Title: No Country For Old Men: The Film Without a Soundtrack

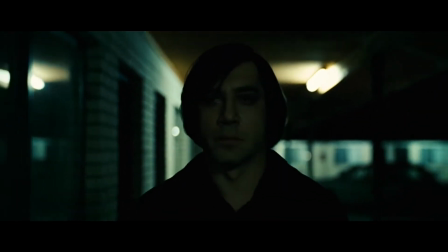247s
In another scene when Chigurh is following Lolan at the El Paso Motel and takes out members of a local Mexican gang,
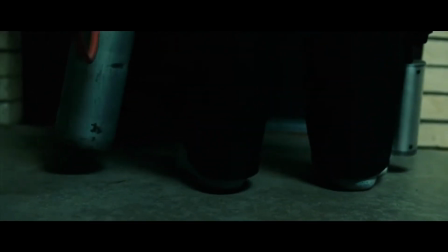254s
the whole scene is characterized by its complete silence. Between Lolan silently removing the case from the air vent with it loudly squeaking on the way out,
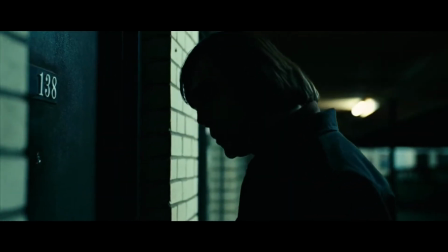262s
and Chigurh quietly and slowly moving into one of the rooms with his signature shotgun, while all being done in the middle of the night,
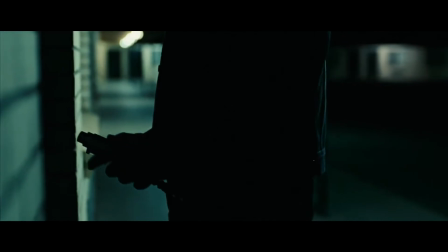269s
the scene works well, without any musical notes. It's dark, and it's isolated.
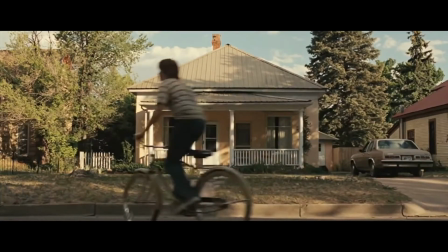275s
There's not a soul in sight of the hotel.
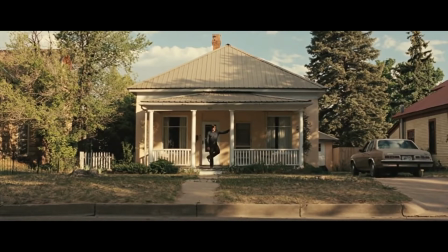278s
Each small noise, footsteps, doors squeaking, even the subtle noise of the hitman's gas tanks slowly making contact with the concrete outside,
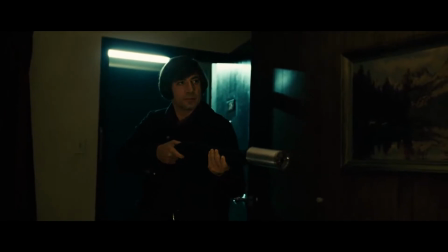287s
amplify the nature of the clip further and further.
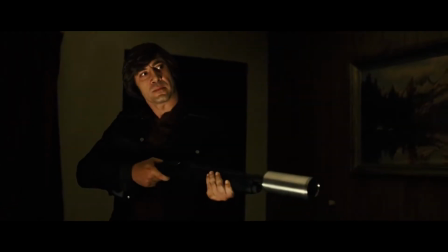291s
And when Chigure goes in for the very bloody kill, without any hesitation, it shocks us while we're expecting it at the same time.
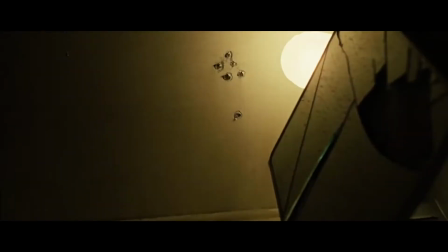299s
Had there been a slowly crescendoing suspenseful track in the background, yet again it would not have been the same.
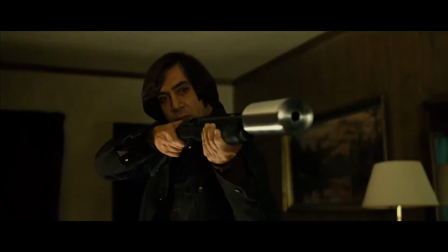305s
We're left on edge the entire time, yet again. Even when we know exactly what's coming our way.
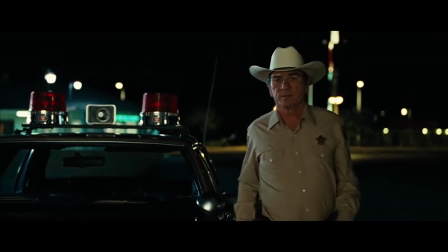311s
The nature of No Country for Old Men arguably necessitates the lack of a proper musical track, however.
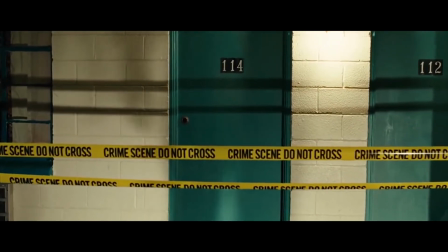317s
It's meant to be a grossly realistic film.
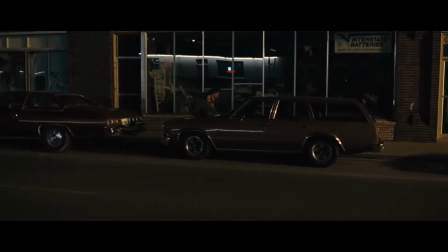320s
There's no crazy, mind-blowing action sequence where the good guy beats the bad guy and comes out victorious, or something insane manages to save the day.
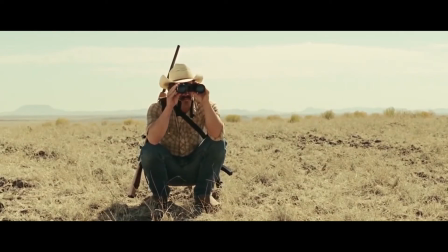329s
It's a movie about a seemingly random man, with two million in cash, as he's being chased down by a deeply disturbed individual and a violent gang.
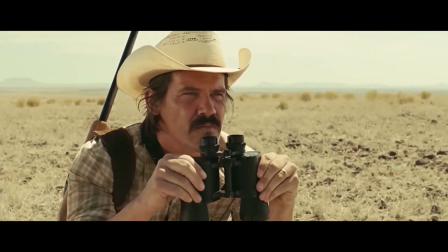337s
We see Chigurh kill random people across the way with a complete disregard for human life by the hands of this character.
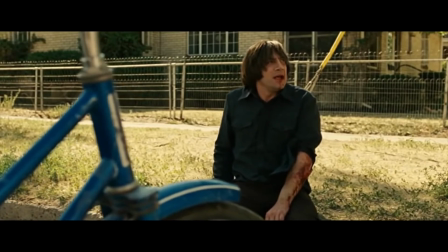344s
And yet, unlike most films, the value of each death is genuinely amplified to the audience by their abrupt nature,
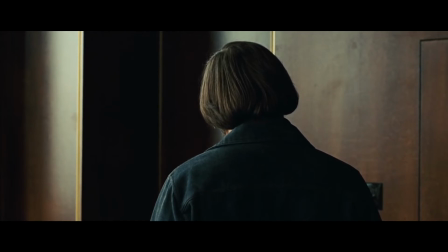351s
it all feels significantly darker than had the movie been directed otherwise.
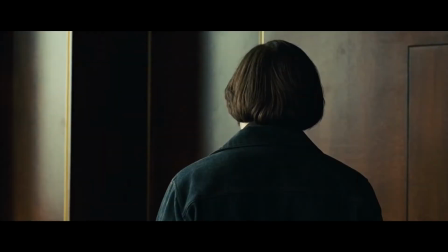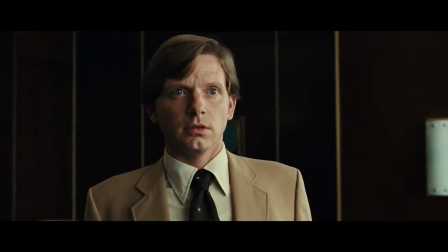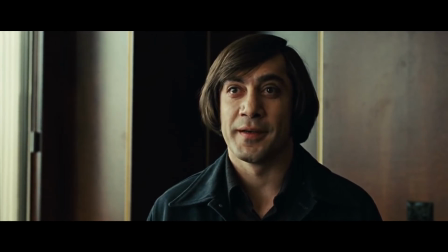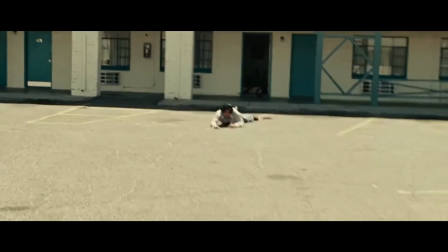373s
And the way everything ends for each main character solidifies this point.
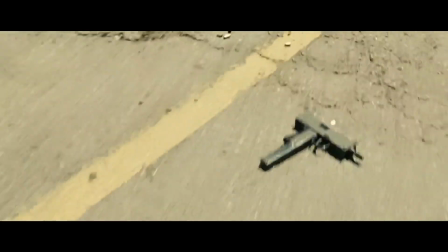378s
The Mexican gangsters are killed, Moss is randomly found dead in the motel room, not even owing his death to Chigurh.
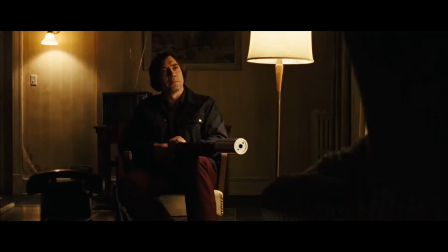384s
Wells is shot in a hotel, and our hitman gets into a car crash and flees the scene. Each end is abrupt. They're not dramatic and emotionally powerful due to a loud track in the background.
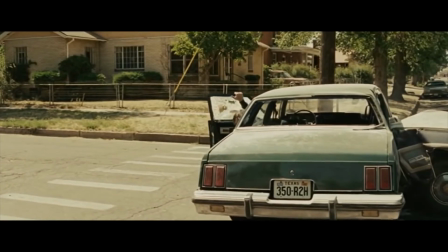395s
We just see death unfold as it is. No music, no added noise, just silence.
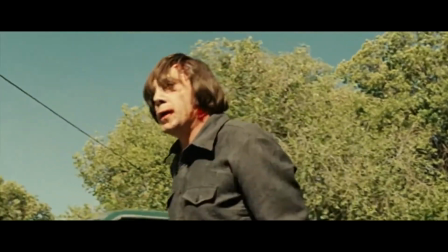401s
All we hear across each scene is the ambient sound that is swiftly interrupted by gunshots, which then die out into the background.
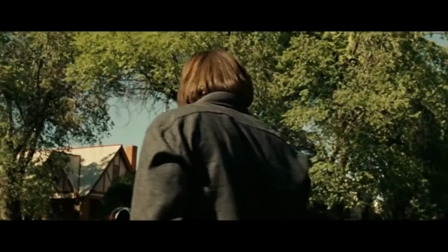409s
We hear the noise of passing cars, the outside environment, planes in the sky, people walking.
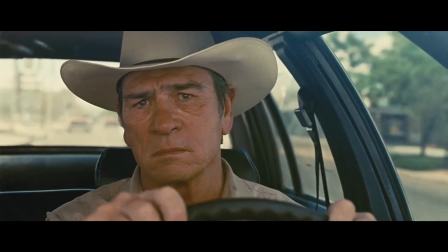414s
Simply put, this film doesn't need music. The same can't be said for old films.
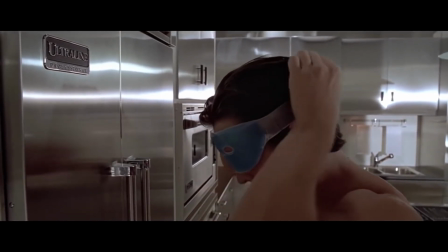421s
Certain movies not only have a great additional track, but use them very well to their advantage.
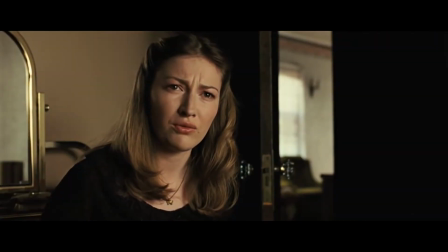427s
And yet, picturing the 2007 classic with music on just doesn't feel right.
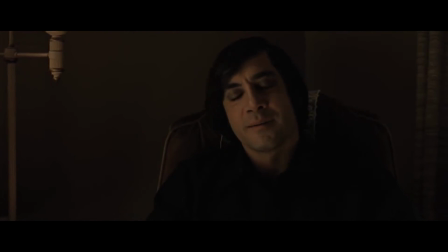433s
Something this grimy, off-putting, and disturbing requires complete silence.